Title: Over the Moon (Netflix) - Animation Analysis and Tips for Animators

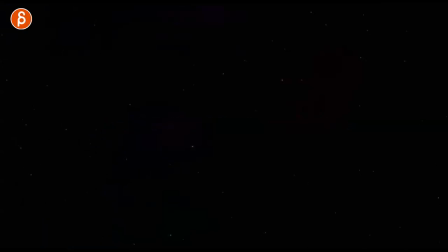(0:00)
Welcome back to our animation analysis and today I'm going to talk about the Glen Keane movie Over the Moon and I'm going to talk about the first section. If you've seen the movie you know there's a specific switch where there's quite a change and I don't want to spoil that because it's really cool.
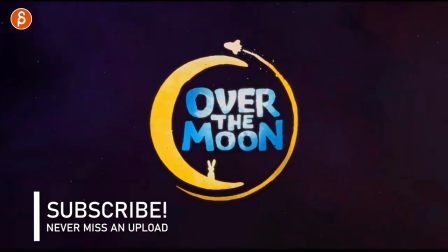(0:13)
So I'm going to concentrate on a couple shots and sequences at the very beginning and as always give you my subjective opinions and tell you what I like about it.
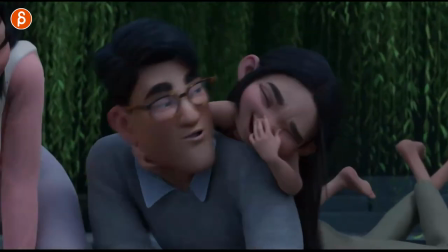(0:21)
So the first thing I want to talk about is this one just because there's some really nice interaction between multiple characters and
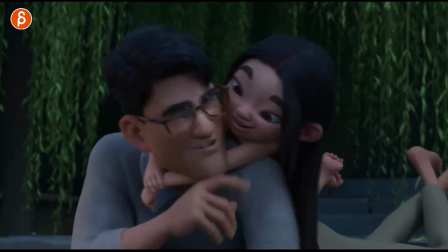(0:27)
this is all mostly going to be focused for students who are asking well what should i do with my shots that i've just finished a lot of semesters where a lot
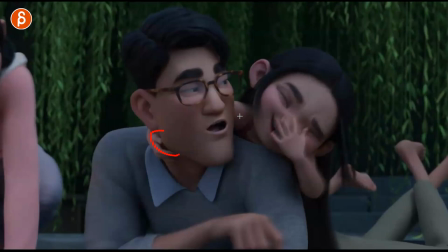(0:33)
of questions came up in terms of what should they do this is really interesting where you have character holding on to another character you have also small interaction
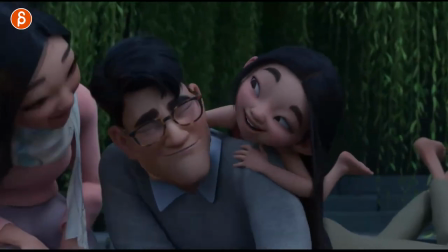(0:41)
with here with the finger on the face and this all continues on as the girl's not just stuck there you can see this as she
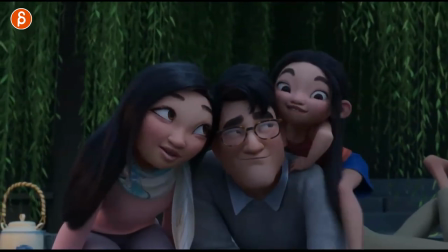(0:48)
regrasps but also lets go so you have that type of thing here where she goes down she wraps her there around him and as
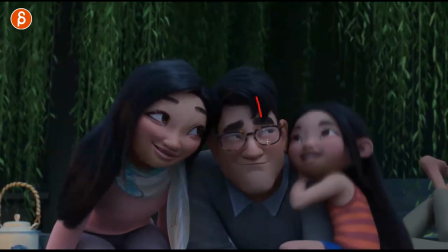(0:57)
she goes down you can see how it pulls him down shoulder goes down body goes down the head interacts there's even interaction on the ear a lot of detail
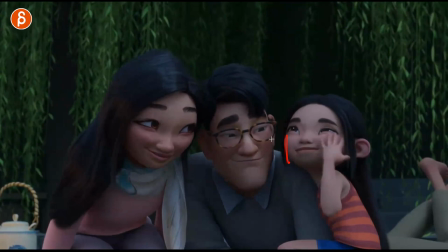(1:05)
here and it's cool too because there's a lot of smushing so you got a lot of cheekbones and skin and all of that interacting same
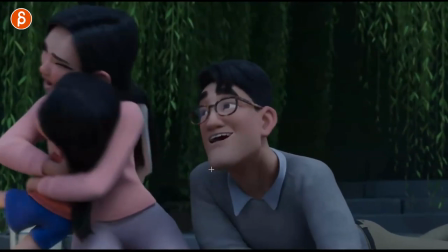(1:13)
thing here so as she goes over jumps onto the mother but then they bump into each other here and it's important that you make sure that it feels
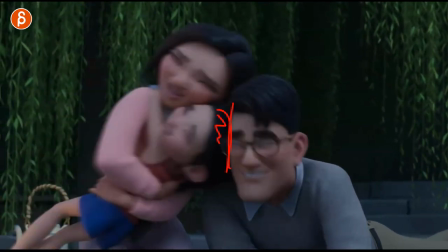(1:21)
like it's yes it's a harder you know skull element but it's still not going to be a super hard linear key it's going to be
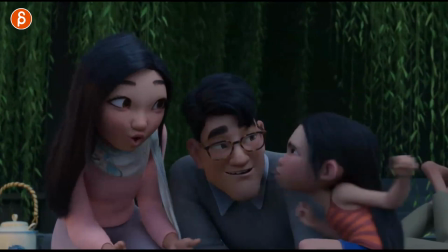(1:27)
slightly soft and i thought all that stuff was really well done and just as an idea too if you have a shot you don't want to know and
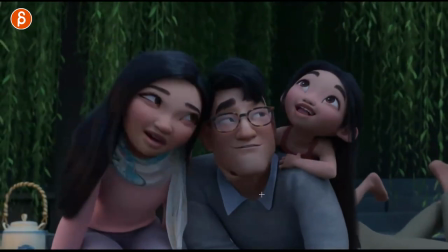(1:34)
you don't know what you want to do in terms of mechanics like all of that is really interesting where you have interaction between multiple characters and not just as one static thing
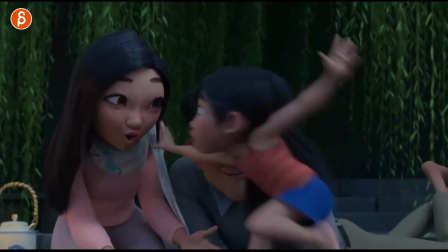(1:41)
with the constraint but it goes down moves over lots of mechanics here cue clean poses into that it's also not just
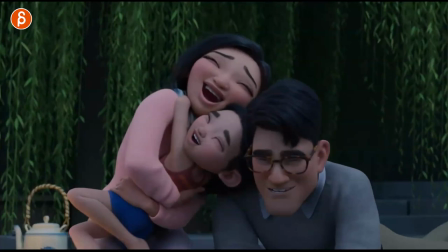(1:49)
interaction but also a hold with a swing just all kinds of physics and mechanics at play here so that as a an inspiration
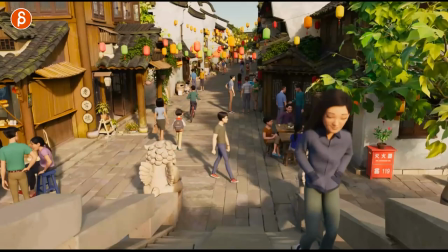(1:56)
for your shot i thought it was really cool and i'm gonna move on actually to this next this is all about body mechanics but before i get into that i
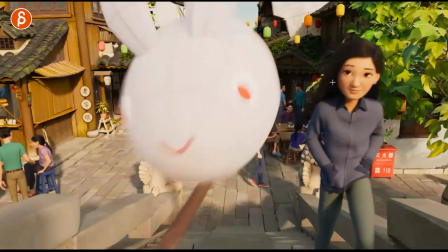(2:03)
like this too that the character is not just it's just a cycle going up but she is aware she sees this she reacts she looks at the
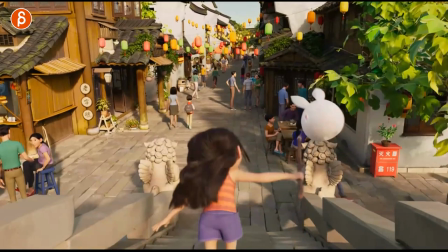(2:10)
girl little moments like that i'm always a big fan of this but look at that if you look at her she's going down stairs right and it's not just in a straight line because i always talk to my students about one axis how it's easy to do and obviously nothing is easy in animation but
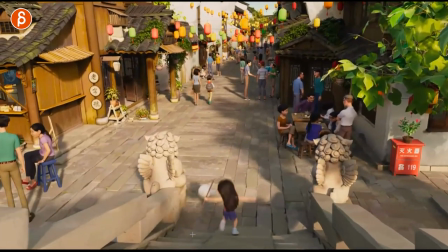(2:24)
as you do this she has quite the path here and that's much more complicated than just going straight down on top of that it's stairs and it's downhill then it translates to something or transitions into a
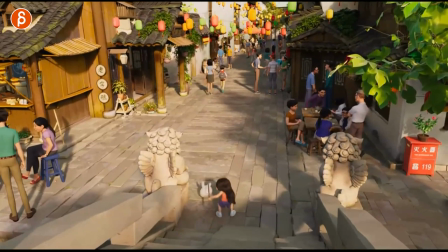(2:36)
flatter surface then into a jump with a little nice drop and just enough time
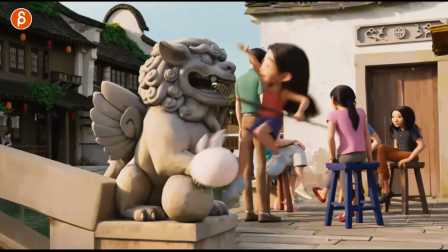(2:41)
and wait for that momentum to settle there for that turn and into this jump
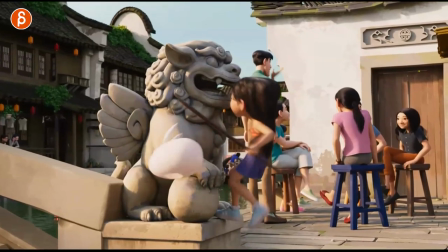(2:46)
up with that again nice push off full extension on the leg
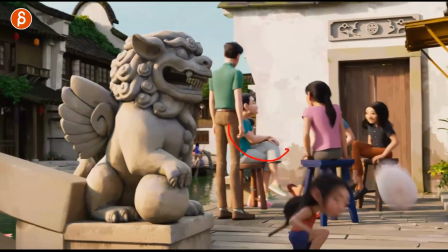(2:50)
here nice hang time you got a complexity of a turn in the up and down again nice compression and weight before
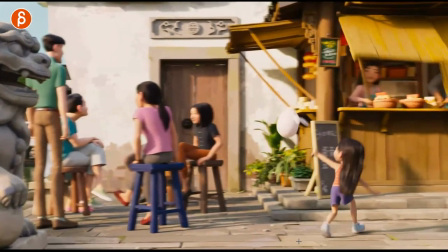(2:59)
she continues and then again it's not just a straight path she has a little bit of a hop there just for contrast a cute little whoop and then it goes into stairs
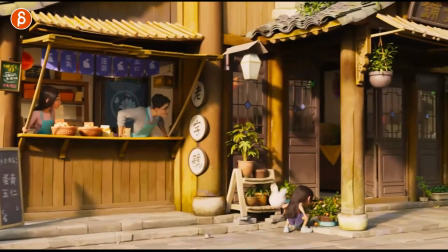(3:07)
again oh a couple steps upstairs just a couple steps going down again weight into this full compression for a squash into the
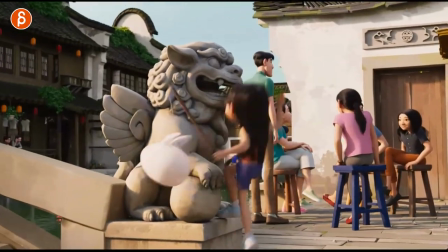(3:15)
jump there i mean all of that there's so much contrast in there there's so many different elements so if you are starting a shot and you're doing well i gotta do
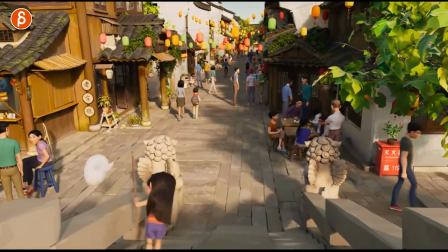(3:23)
a body mechanic shot and you're going what should i do look at that i mean so complicated it's so tough to do and so many different elements not
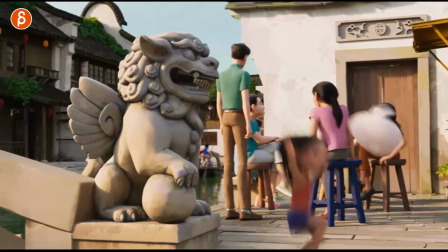(3:31)
just in terms of the path complexity but even just a jump here it's not just one thing it's also her cutely reacting to this it
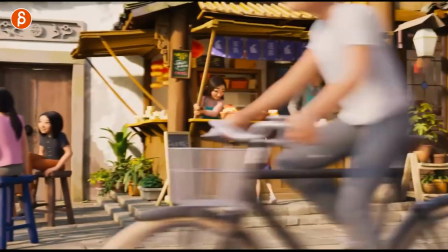(3:38)
has a little bit character and personality to that it's just really really well done this one is less body mechanics is more i thought it was kind of
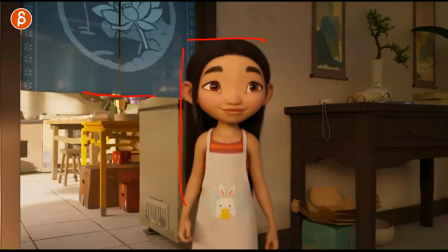(3:45)
neat in terms of this is her height this is her age and it's kind of shown with this that's her age she barely hits this
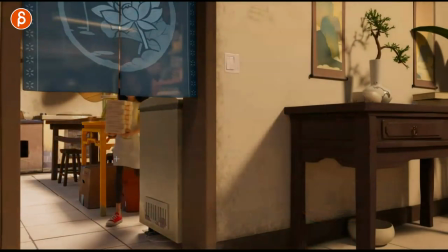(3:52)
and then yes we have a transition where all of this changes we understand this is the passage of time but it's also illustrated with this that
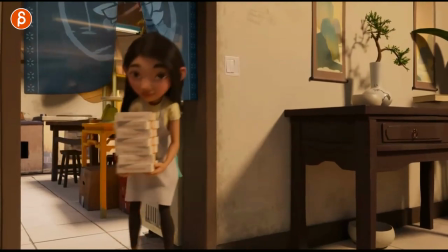(4:00)
she's going to bump into this even more she has to duck down to not get her face in there and just the usage of prop can be